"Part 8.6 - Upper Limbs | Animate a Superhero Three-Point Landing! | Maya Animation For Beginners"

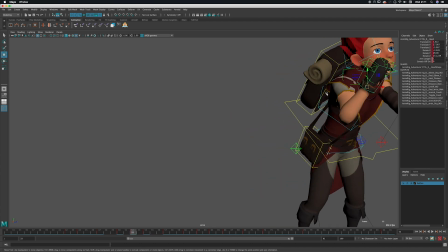And I'm just checking the arc of the action so that we get
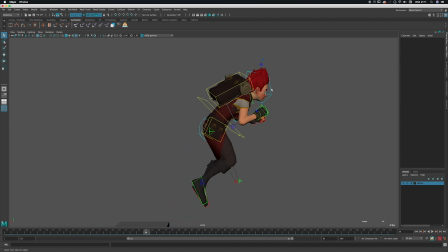a nicer, slightly curved path of action on the hand itself. And it comes in and let's make it so it gets nice and tight in here,
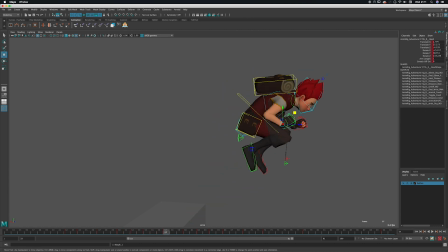through here, that we've just lost that feeling of tightness. It's starting to drift down, so I'm just going to pull it up. Oops. Let's check the camera view.
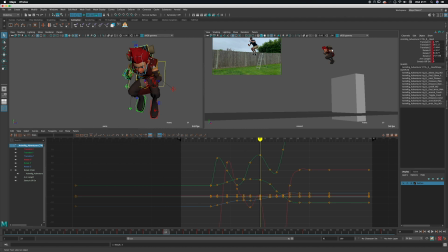There we go. So we're starting to get that nice tight ball feeling up at the top here.
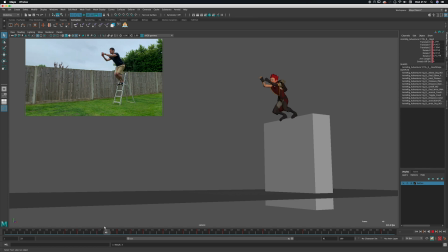So as the arm does go up, I notice that the wrist again just Just going to straighten it out just so it feels a bit like he's punching the air to get up into the air.
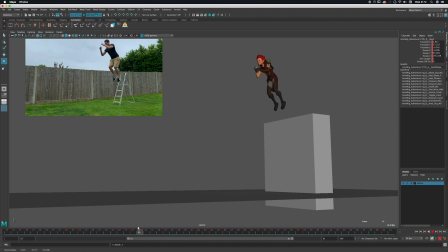So his arm launches up and then comes back into this tight ball, which just feels more dynamic. You're just aiming to get some more contrast out of that stretch here into the squash.
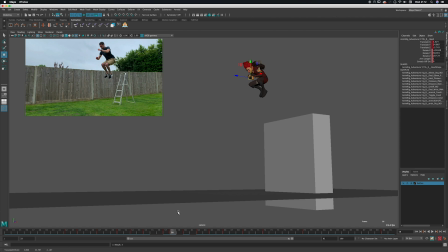Just pull that in even more. Oops, just make sure I'm on the frame I want it to be on. That looks pretty good. And then what happens then? We start to come down.
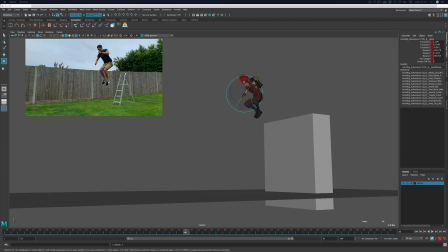I like in the reference how the arm moves from the top to the bottom, and we splice two
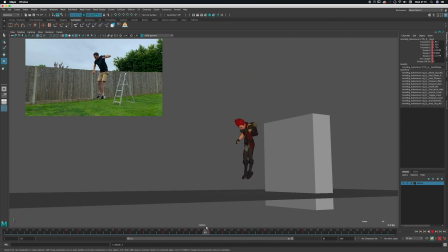clips together, so you can see here the screen left arm, my right arm does change position, but I quite like the fact that it does that. It just gives it a bit of interest rather than just staying straight as it comes down. So I think I want to use that
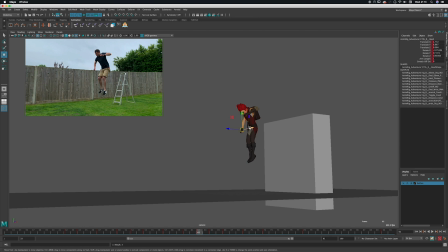as we come down. So we straighten out a bit, and let's just check in perspective, because that does look like it's probably overstretched, which it is.
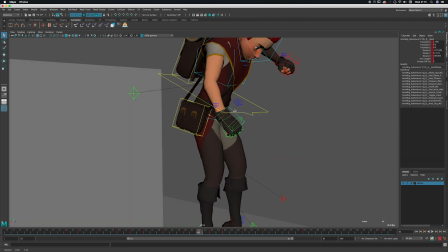So let's pull it up. Let's check in the perspective view while we do that.
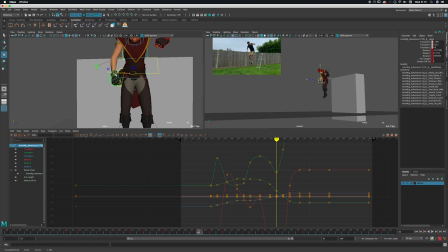Sorry, in the camera view while we do that as well.
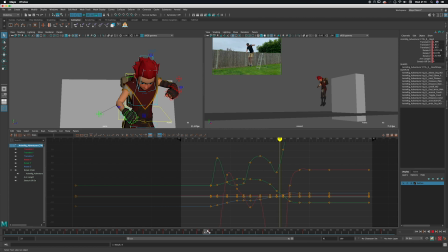Yeah, and then it lifts slightly, which I think is cool.
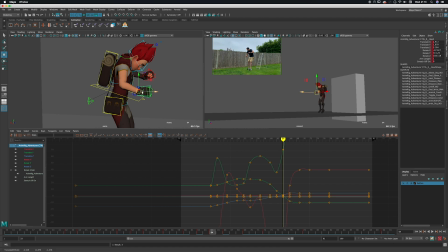It just gives it a bit of, like I say, a bit of interest during the move,
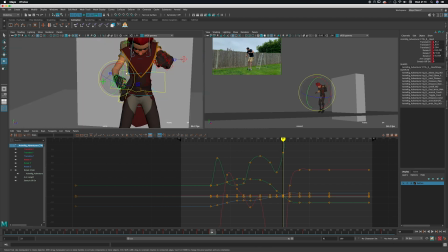and something that you probably wouldn't add if you hadn't done reference and spliced two clips together. But I just feel like it's a bit of
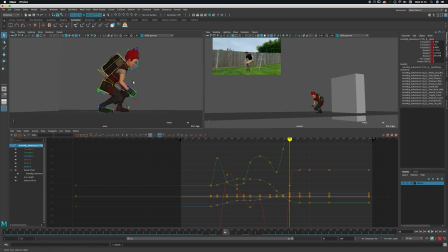something that's slightly different from what you would do if you hadn't shot that. So now we get to the part where we want to make sure that we slam into the ground. So it's coming down a bit soft now. You see, it takes from frame 66 to 69 to get into position. We want that to happen much quicker.
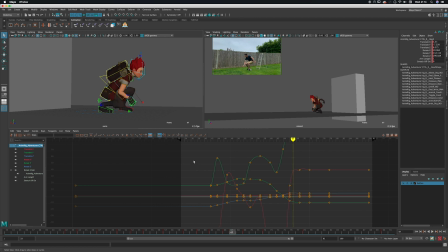So it feels as though it could probably hit on frame 67. We've got enough room to get it there. So let's do the middle mouse copy from 69 to 67.
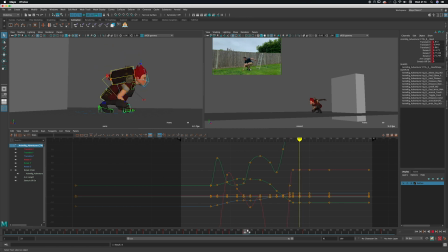Boom, and then we're straight in there. We've got some intersection with the leg, but we will fix that. But you can feel it gets much more impressive.
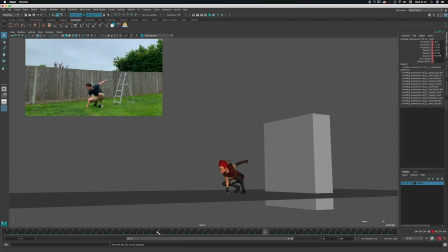Feels more solid, like a big heavy weight. Dumph, smashes to the ground. You can almost imagine the ground cracking or bits of rock coming up to really make that impact feel stronger. Bit of camera shake, that kind of thing. Let's have a look at fixing the intersection on the leg.
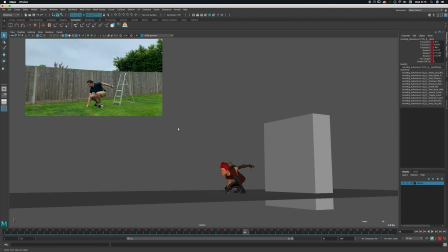So something else would be good to add as the arm comes down.
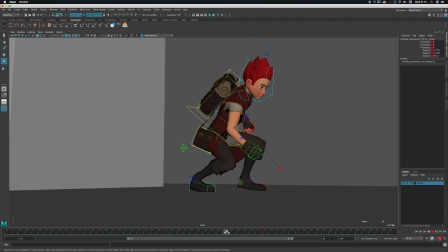Let's have a reaction in the shoulder. So the hand hits here.